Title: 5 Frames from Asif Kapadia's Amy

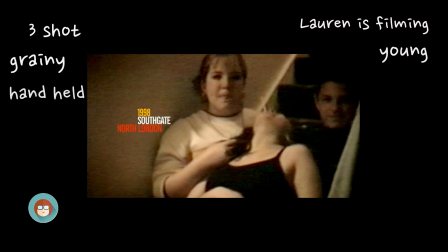4:10 We can see from the grainy handheld footage that this is genuine archive material. This would have been recorded on a camcorder. And that Kapadia says is that camcorder footage kind of tends to last longer than digital footage today.
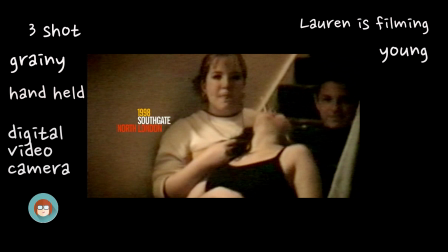4:24 Because if you think about it, when we're filming on our phones, we often delete things straight away. If we get a bit of video we don't like or a photo we don't like, we just delete it and do it again. So often, And, you know, in the past, when people were recording on camcorders, they kept their tapes. And this is what we have.
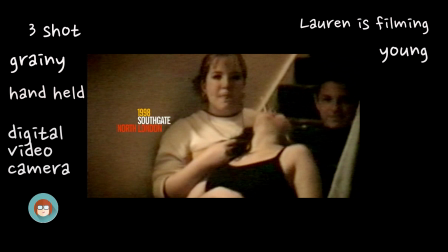4:40 So this moment from Lauren's birthday, and we've got this fun and mucking around, just being silly on the stairs. We can see Amy's kind of central in the frame. She's quite clearly a key part of the friendship group.
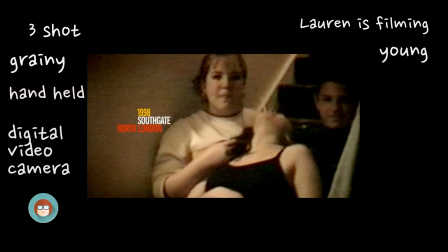4:55 And then a few frames later, we see her actually singing happy birthday to Lauren. and we are sort of blown away by her voice, the quality of her voice, the way that she makes the song Happy Birthday completely her own.
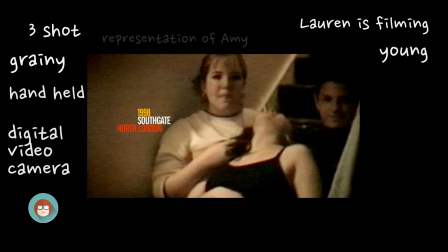5:08 So this is a really effective opening, creating this image of Amy as being young and naive and kind of childlike, but also an incredible talent right from the very start.
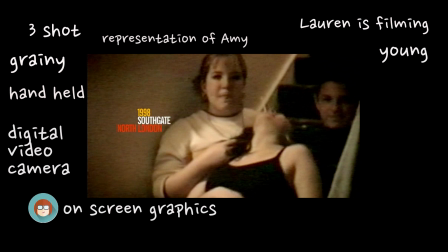5:21 The on-screen graphics here are used to establish the date and the place. the date's really important in this documentary because if we're coming to it and we know what's happened to Amy this helps us kind of plot where about she is in her life and what's going on helps us keep track
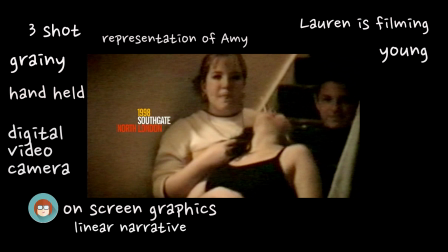5:36 of the footage that we're seeing as well and helps create this linear narrative that Kapadia has favoured the place I think is also really important because it shows where Amy started off it shows her roots but also I think London is very important to Amy we get this sense in the documentary at
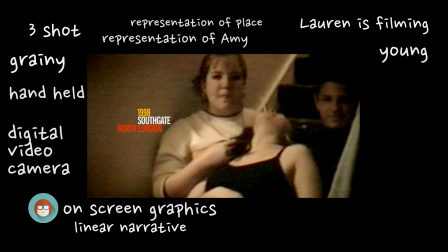5:54 one point she says that she's won an award and it's for London she's very much a London girl what's ironic there is that obviously she loves London and she loves living in London and we see the different flats that she lives in but equally she is hounded in London later on we see
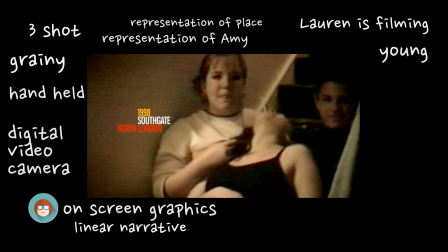6:10 all this paparazzi press hanging around outside her door and the British press perhaps have got a reputation as being particularly harsh towards the people that they're chasing so there's that double-edged sword of London being her home
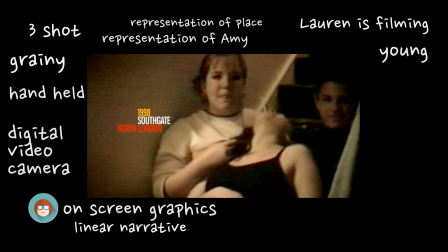6:26 where she loves but also becoming quite a dangerous and frightening environment for her. The other reason I've chosen this image is because I think it really establishes the friendship group of Amy, Lauren and Juliet. We hear a lot of Juliet's voice throughout the documentary she gets particularly upset towards the end of the documentary.
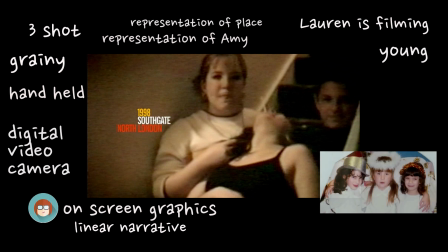6:47 In fact we come back to photos of Juliet, Amy and Lauren towards the end of the documentary and this is just before we start to see Amy's funeral. We've heard that Amy has contacted Juliet, she's apologised to Juliet and Juliet felt at that time very positive about the Amy that she was seeing.
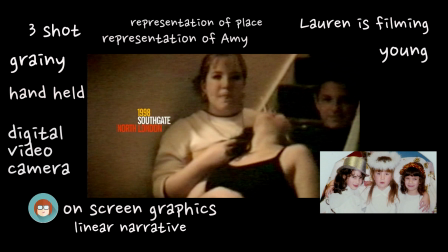7:05 So we see these images here, we can see just this one of the three of them kind of obviously prepared for a nativity play. There's another photo of them on holiday together so there's almost a sense
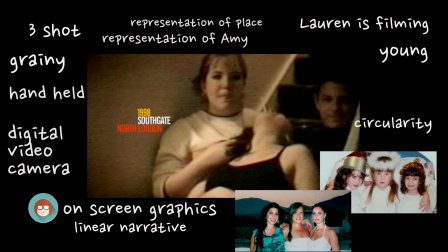7:18 of circularity in the narrative beginning with the friendship group ending with the friendship group and perhaps suggesting that these friendships were the most important of Amy's life the most solid and the most consistent friendships that she had so I think
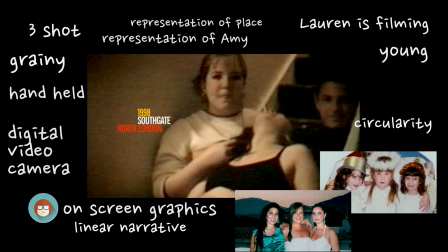7:34 this footage and these photographs that bookend the documentary really show how Coppaglia has chosen his material very carefully in order to create this really emotional effect and this reinforces the idea that no documentary can ever be truly just observational because the editing
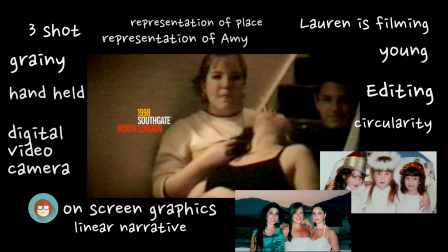7:50 process creates meaning and creates messages that pure observation wouldn't necessarily
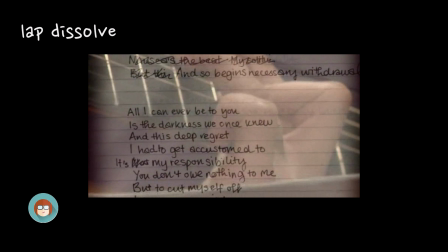7:56 include. So the second frame I've chosen is this lap dissolve of Amy playing the guitar and her lyrics over the top. These types of images are quite common throughout the documentary.
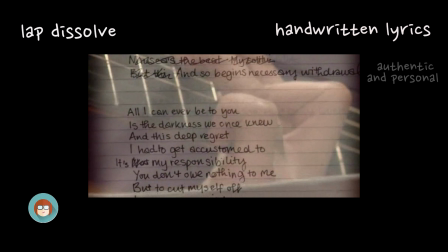8:09 We see her handwritten lyrics adding that authenticity which gives a feel of the process that she goes through while she's writing but also feels again very personal almost like we're reading her diary the lyrics themselves almost narrate what's going on in her life so when she's singing say back to black we'll see
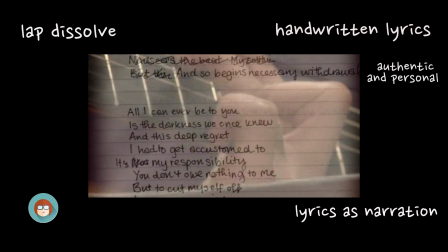8:28 the lyrics and then we might see images of blake while that song is going on so they've been again very carefully chosen to tell the story and to really illustrate what's going on the reason why I chose this one in particular is that we can see this extreme close-up of Amy playing
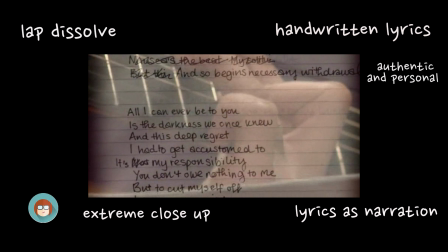8:46 the guitar and again that idea of her being a musical sort of genius she's got this virtuosity she is brilliant at what she does and this is a real representation that is built up over time so that when we find out that she's died it really is a tragedy.
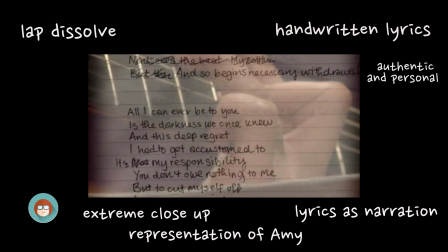9:08 Another representation that's being created is through the lyrics themselves. We can tell that Amy was a troubled soul because of some of the darkness in the lyrics. Here she talks about deep regret and responsibility and again considering how young she was at the time of writing it suggests she's a sort of
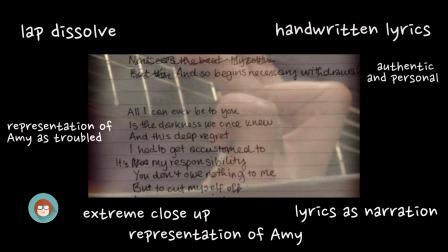9:25 old soul that has experienced difficult things and of course one of the reasons she was praised as an artist was because of her lyrics and the kind of depth and emotion that they portrayed and that idea of her having an older sounding voice than would be expected in one so young.
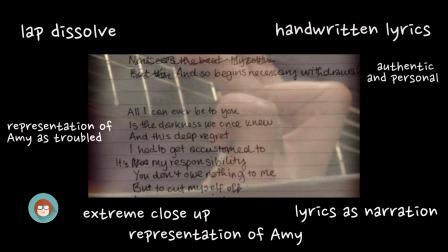9:42 One final thing to mention here about the lyrics and the music used in the documentary is that this is a typical convention of this type of documentary obviously a music documentary we would expect to hear music in there but it does reflect to some extent on the budget for this documentary to be
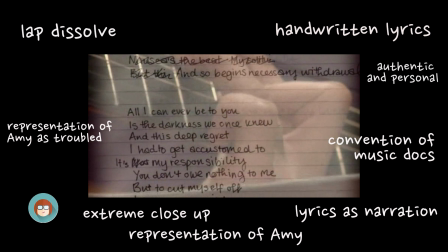9:58 able to use as much of Amy's music as there is there must have been a fairly healthy budget to get the rights to these things.
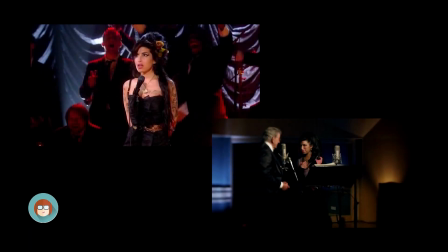10:05 So for my third frame which is actually two frames from slightly different moments in the film I've chosen them because they show moments of success in Amy's career and moments where she can't believe the success that she's having.
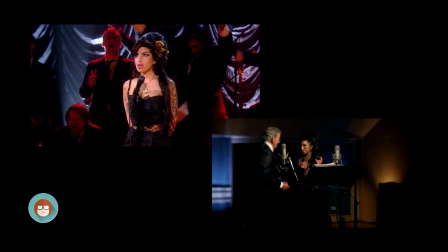10:18 In the second frame we can see her singing and recording with Tony Bennett in the foreground are the sort of microphones and the music paraphernalia just again reinforcing that representation of her being such a focused and fantastic singer but she can't quite believe that she is singing with Tony Bennett and in that
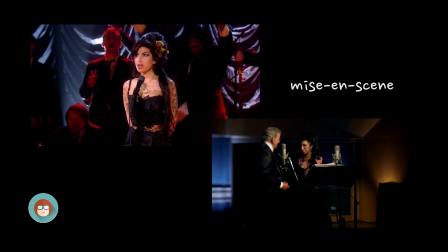10:36 scene we sort of see her frustration in terms of singing with him and just wanting to do her absolute best. In the frame above this is when she's presented with a Grammy and the Grammy is presented by Tony Bennett and again her facial expressions suggest her disbelief and again just being starstruck by who it's being presented by.
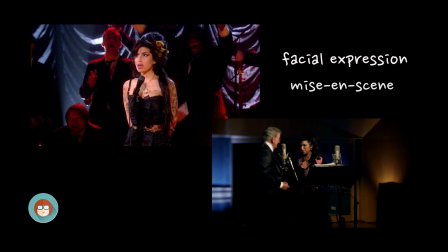10:55 Omi's in the foreground well everyone else is in the background there's a shallow focus. The key thing to notice here is the difference between the quality of the footage so this is still archive footage but it's not home produced archive footage this is professionally shot by television crews creating maybe other documentaries or filming for other purposes
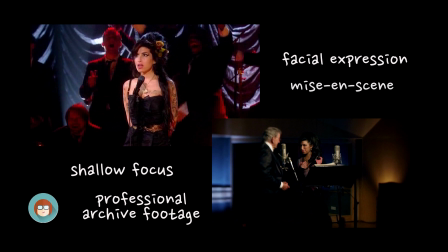11:13 and this is what makes this documentary so successful is this combination of home video with professional video with sadly paparazzi images as well. The paparazzi images get more and more intense as well and although I haven't chosen a frame from one of those paparazzi moments they do feel incredibly
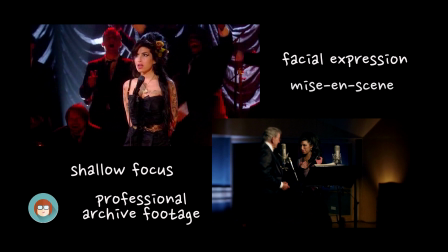11:33 overwhelming as we watch and they're hard to watch because of the flashing lights and that provides a really stark contrast to what we're seeing here. The lighting in both of these images has been really well considered to give Amy that sort of glamorous look,
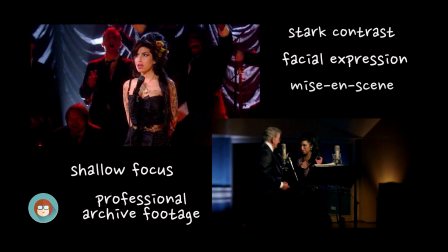11:48 that kind of healthy look that we want to see but the lighting in those paparazzi shots as I say is completely overwhelming. It feels almost like we're being assaulted with these camera flashes that really are difficult to look at and produce a sort of visceral response in the audience.
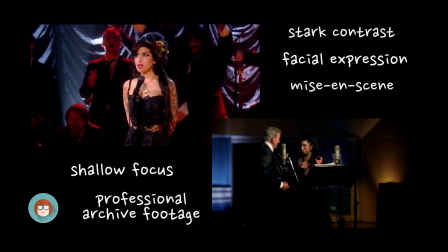12:05 But despite the fact that it makes us feel really uncomfortable those paparazzi shots need to be there in order to create a really well-rounded documentary.